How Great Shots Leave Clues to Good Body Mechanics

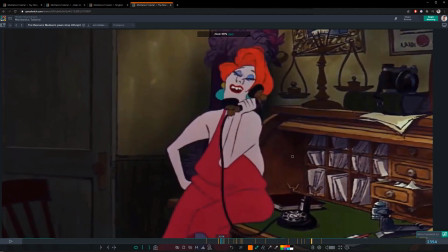4:07 Medusa's pawn shop boutique, right, where she kicks her head back and forth, and then it's just kind of fading out right here.
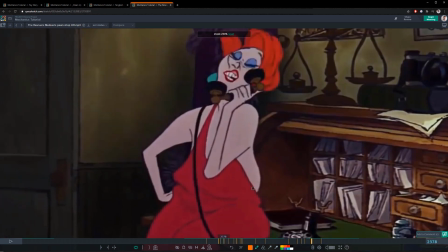4:19 Just as a great way to go right into your hold that happens after this, where she's pausing, right?
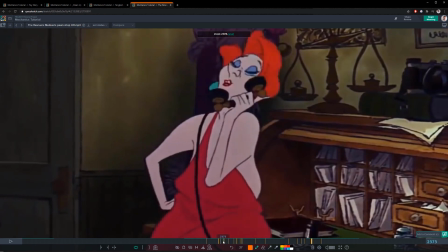4:26 So there's that nice tapering off of energy, just mainly with this head shake motion that's happening.
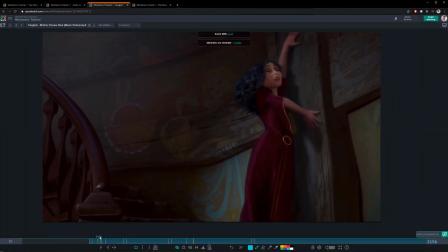4:34 We have another nice settle here as she slides up the wall and then drops down onto her hips, and it's finishing with a bit of a twist here in that hip.
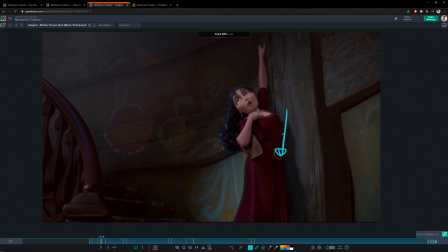4:50 So the vertical movement kind of slows down almost to nothing, and then there's just a little bit of extra twist on top of that to keep things alive.
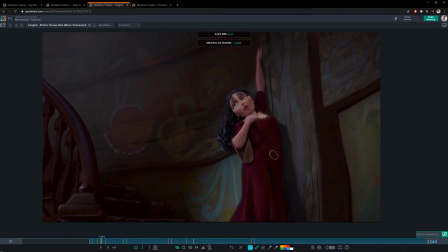5:03 And the other way that it kind of continues is that as her body stops, then her eyes kick in. So all these different examples for settles should give you, a lot of ideas on how motion can taper off,
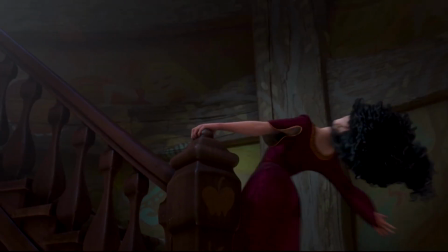5:22 how that energy can slow down, come to a crawl, and get you into a hold in a very smooth way.
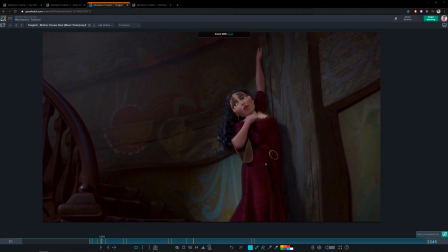5:29 Whether that means, like in this case, that the hip is the primary driver, and like once that hip comes down and stops, and then everything follows through and kind of slows down.
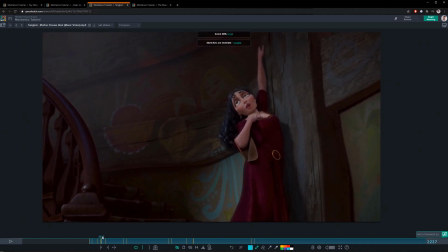5:43 That's how you can settle a character. That's one way how you can settle a character, using gravity and just kind of sinking into a down position. That's a very common way to do it. It doesn't take a lot of energy in real life for us to do something like that.
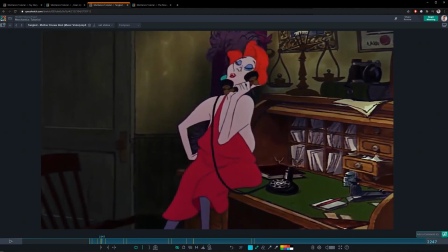5:55 Then you had the case with Medusa where she's shaking her head, and that's kind of tapering off as she finishes her line. So you can taper off and settle movements that way. Number 2, strong spacing. Spacing is basic, but student animators mess it up constantly. So it really must be mentioned anytime there's a discussion on body mechanics. When you look at great shots, the spacing is phenomenal for every move on every body part. If it wasn't, the movements would be feeling very floaty, very soft. They would feel like they're on the moon. We wouldn't buy that these characters are living, breathing in this fake real world, right? And we definitely wouldn't, be able to focus on how they're feeling at any given time. It wouldn't be very clear. So strong spacing is how you create good weight, snap, and fluidity in your animation.
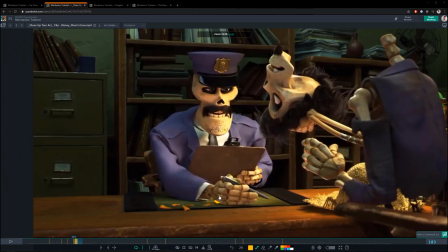6:53 Back in this Coco sequence here, the security guard is easily overlooked for the mechanics, but his mechanics are great. For the moves that he does. That hand swipe across the table feels very sharp and snappy, and that is because of the spacing.
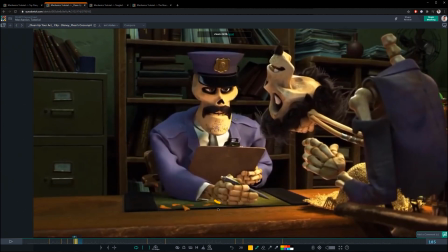7:11 So if we look at that spacing, one thing we notice is that the spacing really favors this end, and there's a nice ease out to pick up speed through the middle,
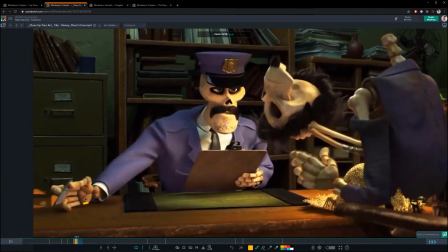7:25 and then it eases in over here. Okay, so the spacing is very sharp, favoring the extremes, so that we really feel that speed up as it swipes by. He's got that attitude to it where he's, no funny business.
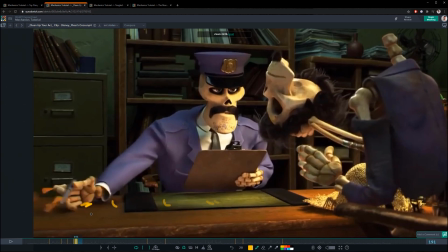7:46 The other thing that you might note from this movement is as that spacing finishes, it overshoots and comes back into a settle. So that just kind of ties back into what we were just talking about.
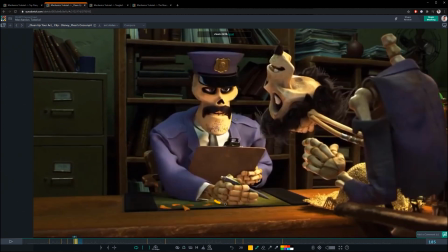7:59 And then in the beginning, to really help us see that this motion is going to happen and to have him build up some energy to go this way, he first anticipates in the tiniest little bit screen right before he makes that swipe across.
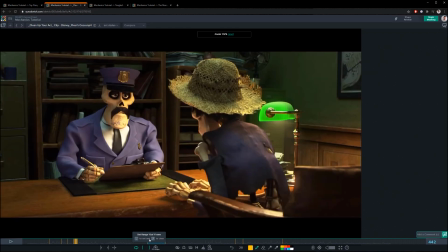8:17 And then when Hector goes to lean back in the chair, his head spacing has a similar deal.
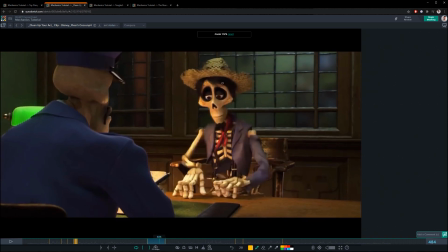8:25 So all the spine overlap that he has, the whole spine working really well. And then we can feel, it's not as dramatic as the security guard's hand swipe across the table,
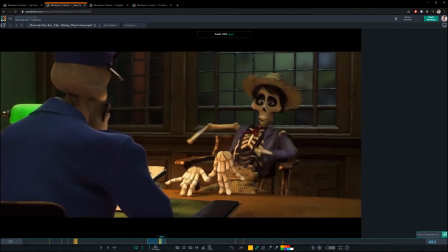8:38 but we can feel that spacing get closer together as it gets towards the settle. So we can feel really that slow down. And again, he's overshooting here
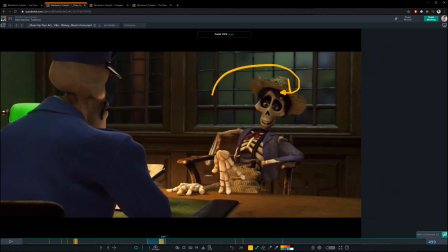8:55 to settle that motion. So that's why it kind of goes over and then comes back. Right, so if we look at the ghosting on that, there's a bunch of frames, right? But if you see where the motion started,
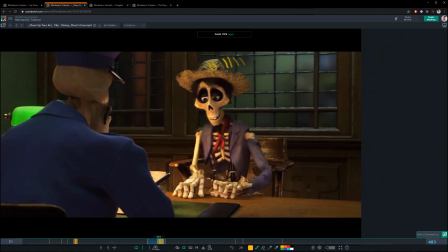9:09 spacing wise, it's much closer together through here, and then we can feel that slight speed up as he goes back and away from camera.
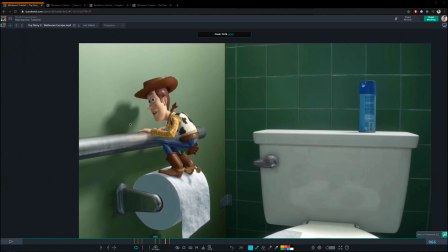9:17 And this more extreme example with the action that happens to Woody here, something that's very body mechanics intense.
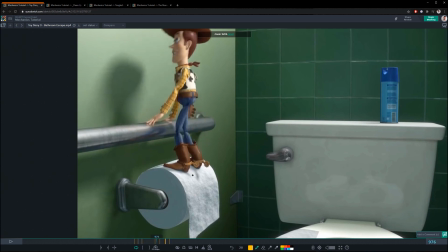9:28 I love what happens, spacing wise with these feet here. So they kind of fast out. There's not a whole lot of ease. There's still quite a bit, and then he suddenly just slips here with this foot, and he's off to the races.
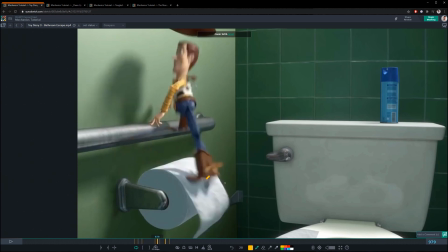9:46 Especially with this guy. So try to track that one through the motion blur.
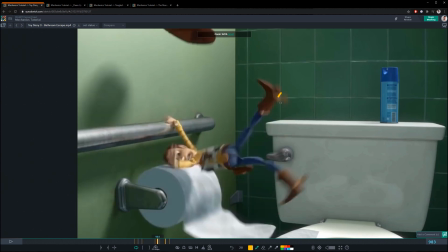9:53 And we can see as it comes up, and that gravity effect is kicking in, that spacing gets closer together.
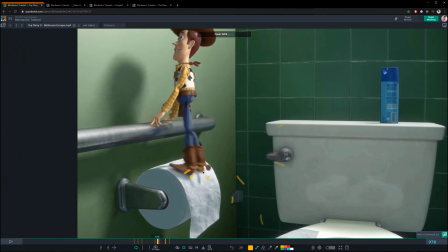10:05 So we can really read, even though here he's kind of picking up speed quickly, you know, that spacing is closer together, and then it gets a lot more spread out right through the middle,
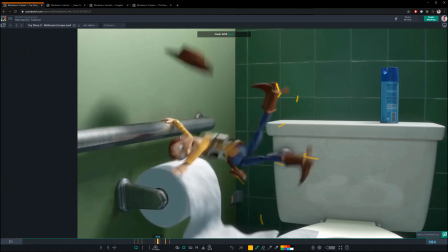10:18 like a pendulum would, and then tightens up,
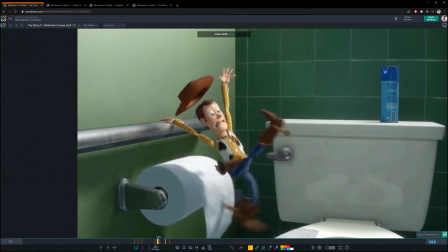10:22 you know, at the extreme ends before, you know, it swings down again, and these kind of switch places, these legs, right?
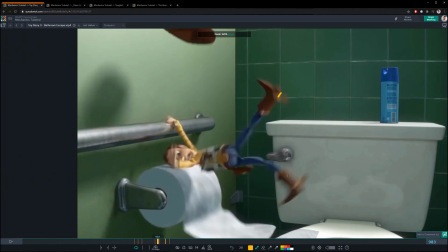10:30 So this leg is also fast through the middle.
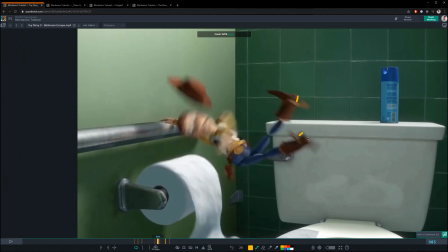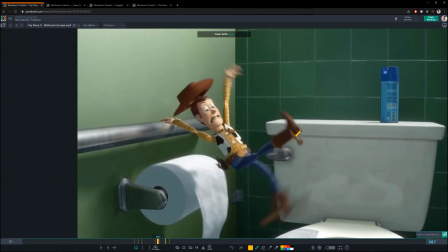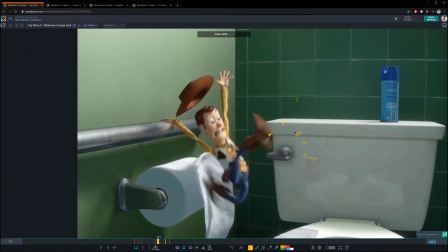10:47 Right, and then it's kind of slowing down through here.
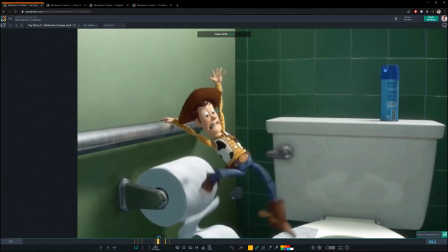10:54 All right, so very fun stuff.
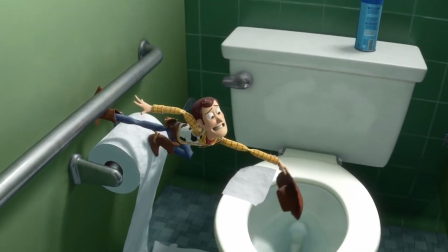10:58 But it really, you know, having all the spacing considered, and it's not just for the legs, it's for everything.
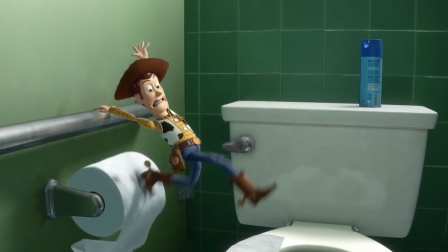11:04 You know, the arms, the head, the legs, the hip, all that stuff.
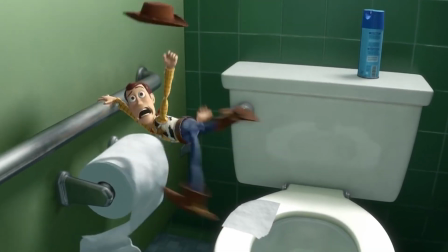11:10 Having it very well crafted gives just the right amount of intensity to each move, allows the audience, whoever's watching,
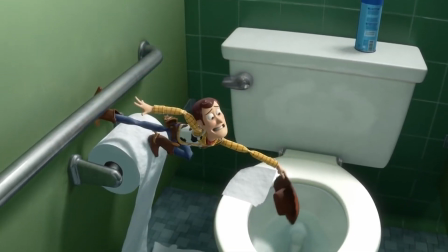11:17 to clearly see what you want them to see and not have it be flickery or too slow and floaty.
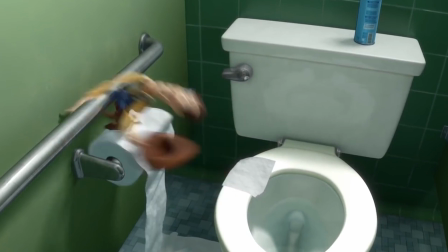11:24 It really grounds them in the scene, makes them feel like they're living in a real world with gravity, and lets us, you know, really feel their emotions. And this strong spacing is, you know, really tied closely to what we're going to talk about next.
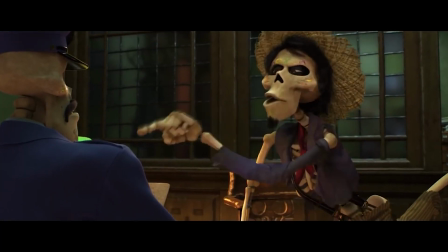11:39 Number 3, a connected body. When characters move, it should always feel like their entire body is connected. Great shots nail this. An arm move, you know, that happens will pull the torso. A head turn will probably twist the torso with it. Or the body, you know, might go first and then everything else drags behind, right?
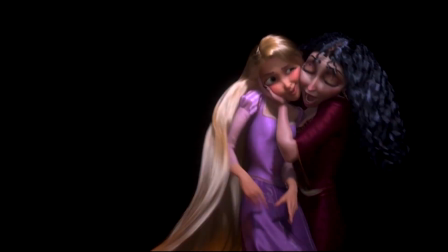12:01 You get kind of that wavy motion. Point is that no body part feels completely isolated from any move.